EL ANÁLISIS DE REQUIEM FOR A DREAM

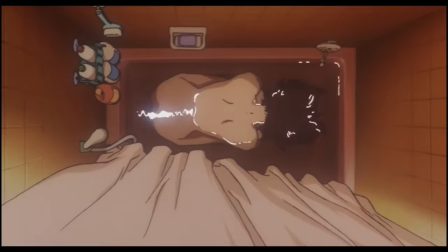Hey, ¿qué pasa, peña? Hoy os voy a hablar sobre Requiem por un sueño.
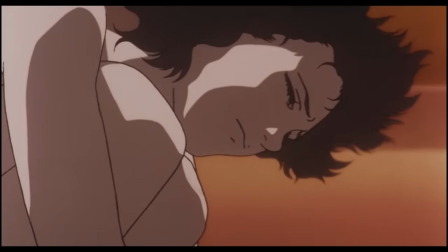Una de las películas que más veces vi durante mi adolescencia, pero sobre todo uno de los largometrajes más inquietantes e incómodos que jamás se han realizado.
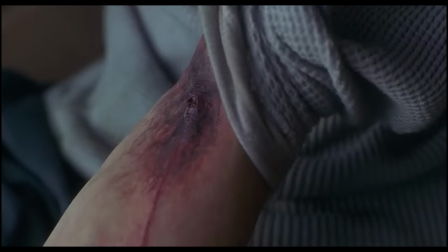Detrás de su claro alegato antidrogas, que ataca tanto a las legales como a las ilegales,
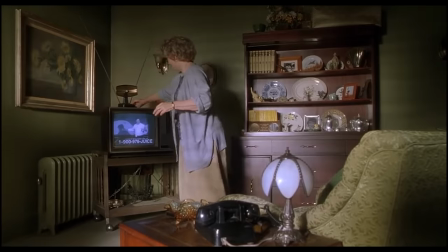se encuentra una feroz crítica al modo de vida americano, y también a los problemas que arrastra ese estilo de vida.
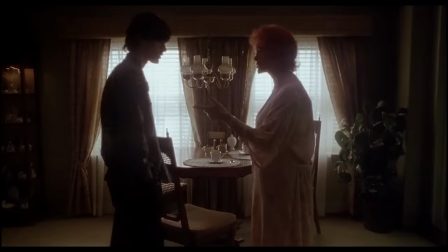De fondo, tocará temas tan complejos como la soledad, el deseo de ser querido y respetado en una sociedad egoístamente individualista,
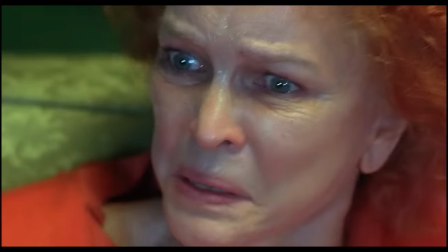la presión a la que nos somete en los medios de comunicación, el culto al cuerpo,
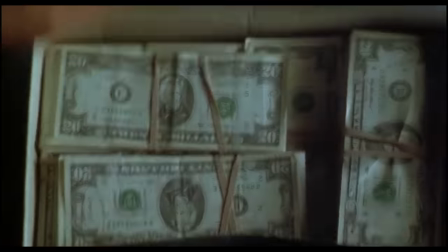y de paso desmitificará el sueño americano y la idea de hacerse rico desde abajo, sobre todo utilizando atajos.
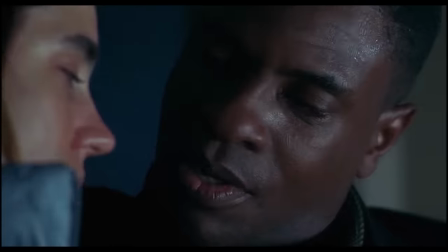La cinta tiene cuatro protagonistas y cada uno sueña con una meta que alcanzar. Por desgracia, no lo lograrán porque cada sueño se romperá por culpa de las adicciones.
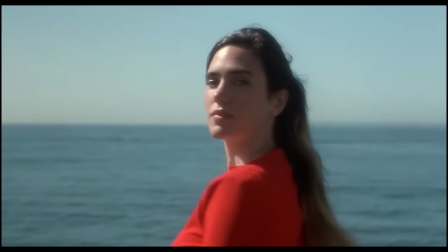Harry sueña con el amor ideal de Marion y para llevarlo a cabo la promete conseguir un local para que trabaje.
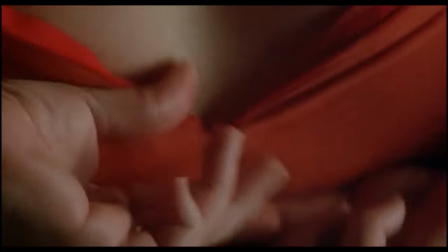Su madre, Sara, sueña con sentirse querida por la gente de su alrededor y su objetivo es lograr entrar en un vestido rojo y participar en su programa favorito de la tele.
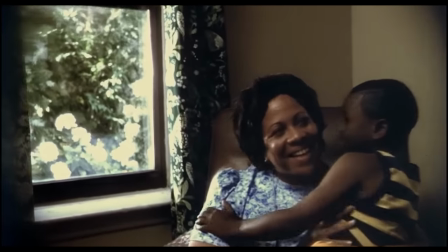Marion sueña con ser modista. Y Tyrone sueña con la promesa que hizo a su madre de salir de la condición de pobreza en la que nació.
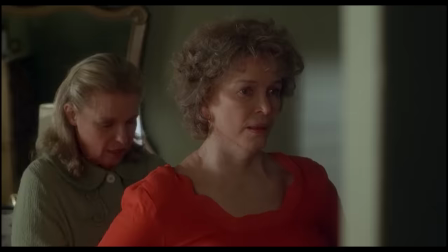Todos ellos en algún momento del metraje se miran al espejo donde proyectan sus deseos. Sara contempla su silueta mientras piensa en adelgazar.
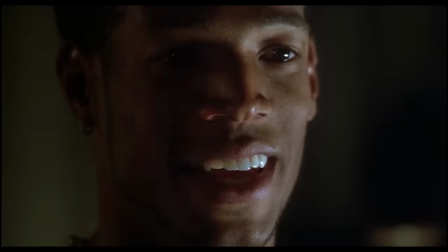Tyrone juega con el espejo mientras recuerda a su madre y cómo la prometía salir de los bajos fondos.
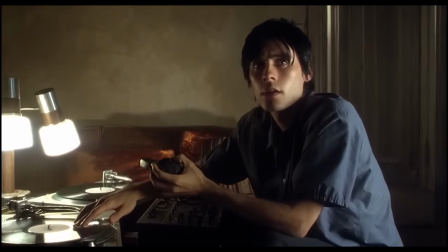Marion se mira y sueña con ser feliz. Y Harry, bueno, Harry es el único que no aparece mirando a un espejo, sino a una ventana donde imagina a su novia.
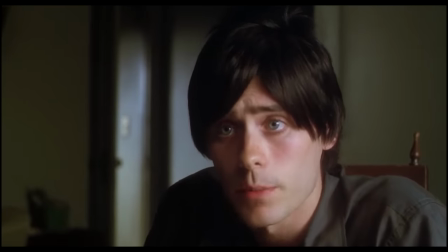Eso es porque su felicidad no pasa por él mismo. Para él, no hay un espejo donde reflejar lo que quiere, sino una ventana desde donde mirar hacia afuera.
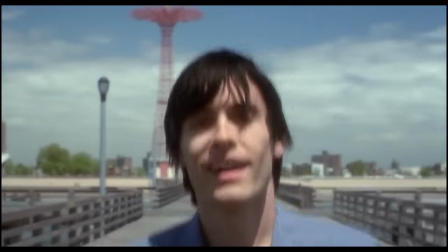Es decir, él busca la felicidad a través de terceras personas. Y es curioso cómo la ilusión que está teniendo se desvanece cuando su colega Tyrone trae la merca.
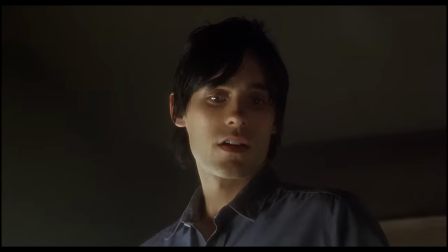Este es un mensaje que nos envía Aronofsky para decirnos como espectadores que las sustancias cortarán sus sueños.
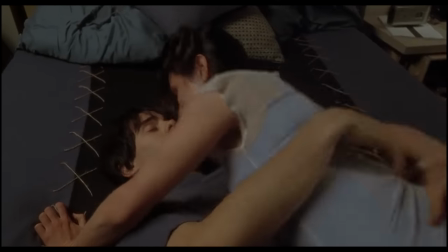Si pusiésemos el foco de la historia en los tres jóvenes, podría aparecer otra película más sobre los peligros de las sustancias como Spoon o Trainspotting,
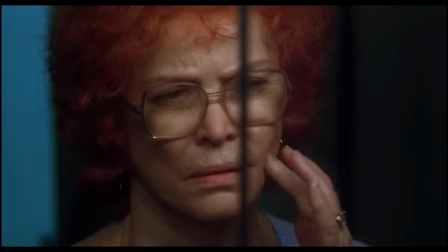pero el personaje y la historia de Sara nos hace ver que el leitmotiv de la cinta es otro.
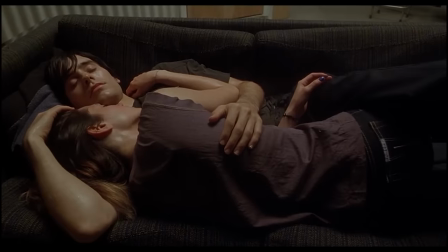Nos demuestra cómo otras cosas pueden volverse una obsesión. No olvidemos que la adicción es un tipo de obsesión.
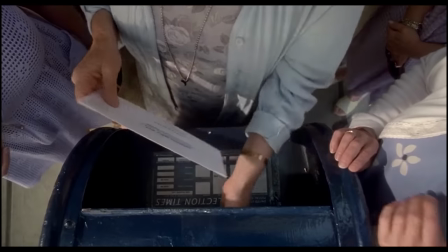Y sobre todo nos habla de perseguir sueños banales como entrar en un programa de televisión o de sueños inalcanzables como recuperar el amor de alguien.
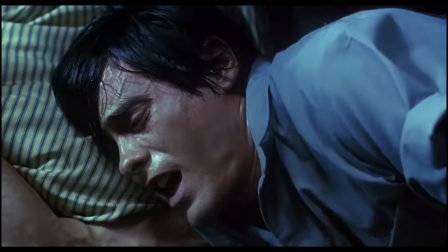Sin más preámbulo, adentrémonos en esta historia que nos habla de cómo la fría realidad destroza la fantasía y las ilusiones de las personas.
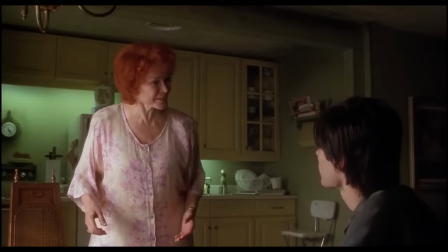Requiem por un sueño cuenta dos historias paralelas, la de Sara y la de su hijo Harry.
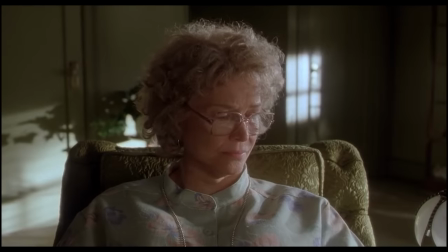La historia arranca con Sara Goldfarb, una mujer mayor que ha quedado viuda y que vive sola en su departamento.
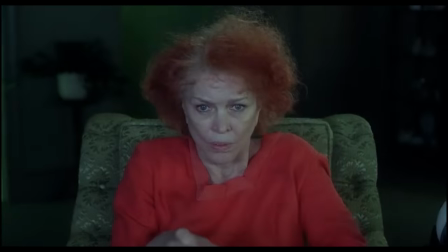Para ella, la vida es atiborrarse a dulces, ver sus programas favoritos de televisión y bajar a la puerta de su bloque para encontrarse con su grupo de amigas.
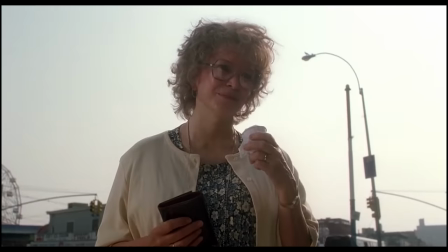Su realidad es monótona, solitaria y sin motivaciones.
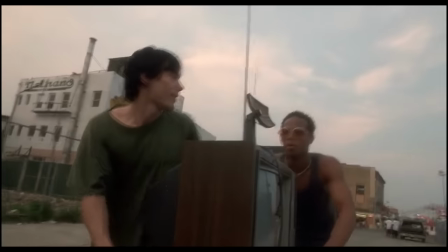Una mañana recibe la visita de su hijo Harry, que ha ido allí solamente para llevarse el televisor y empeñarlo en una tienda del barrio para sacar algo de plata con la que drogarse.
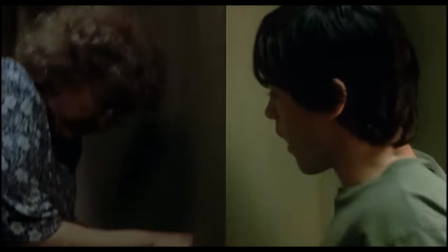En esa escena, desde un primer momento, la cámara se divide en dos, utilizando el recurso de manera poco convencional.
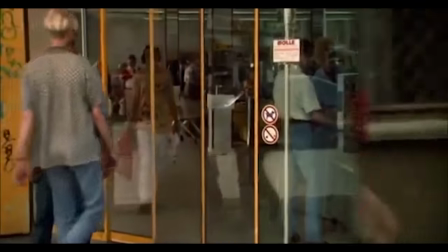Normalmente, cuando se hace uso de la cámara partida es para mostrarnos dos realidades en escenarios diferentes.
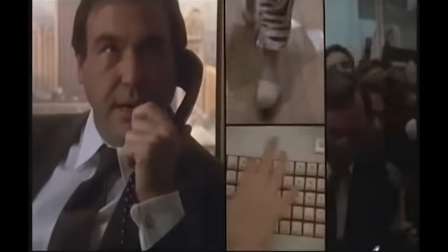Sería una manera de avanzar la historia y de dar contexto al espectador.
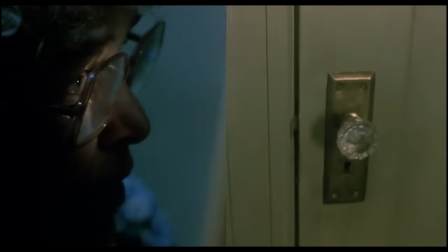Pero en este caso se utiliza para enseñarnos cómo cada uno de los personajes ve y siente el conflicto que están teniendo.
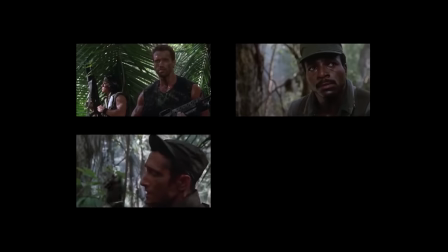Y gracias al uso habitual que se tiene de ese recurso, nos deja la impronta de que aunque estén juntos, están separados.
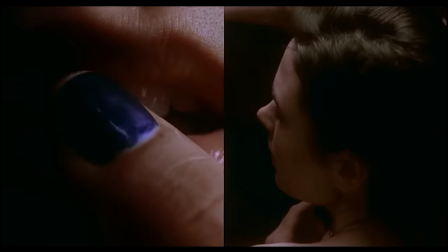Algo que se repetirá en otras cámaras dobles como cuando Harry y su novia están tumbados en la cama.
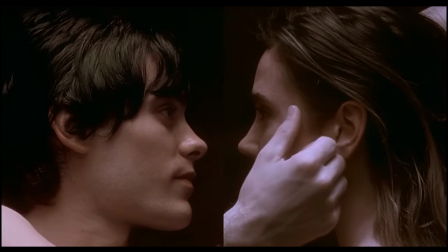Es una escena en la que están juntos, aunque Aronofsky nos hace ver con eso que están en distintos planos, que en el fondo, pese a compartir cama, están divididos.
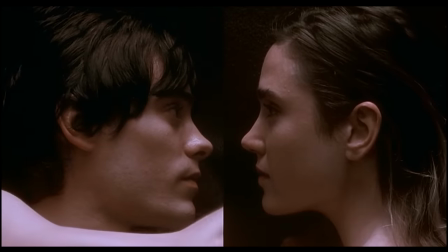Aunque estén cerca, físicamente están solos. Pero volviendo con la historia.
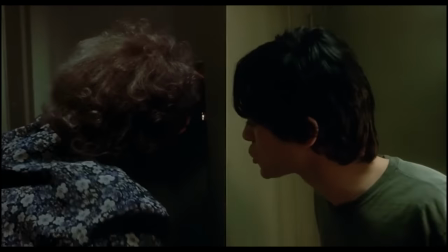Ante la violencia con la que trata Harry a su madre, esta acaba encerrándose en un cuarto.
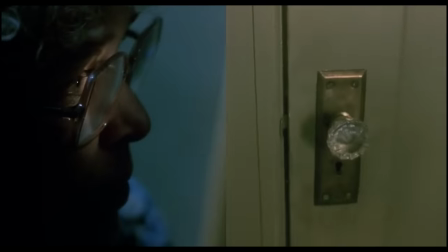A ella se la ve asustada, en un espacio con poca luz, mirando la realidad desde el agujero de una llave.
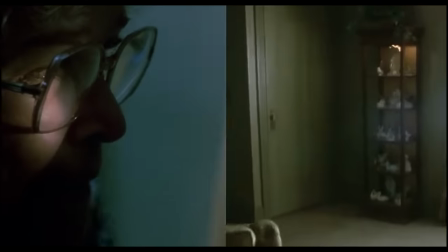El electrodoméstico está atado al radiador, lo que nos deja entrever que es algo que ocurre habitualmente y que, por supuesto, no le hace nada de gracia a Sara.
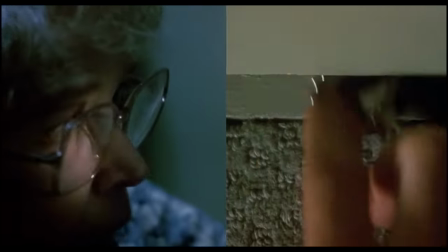La presión del hijo hace que ella entregue las llaves del candado.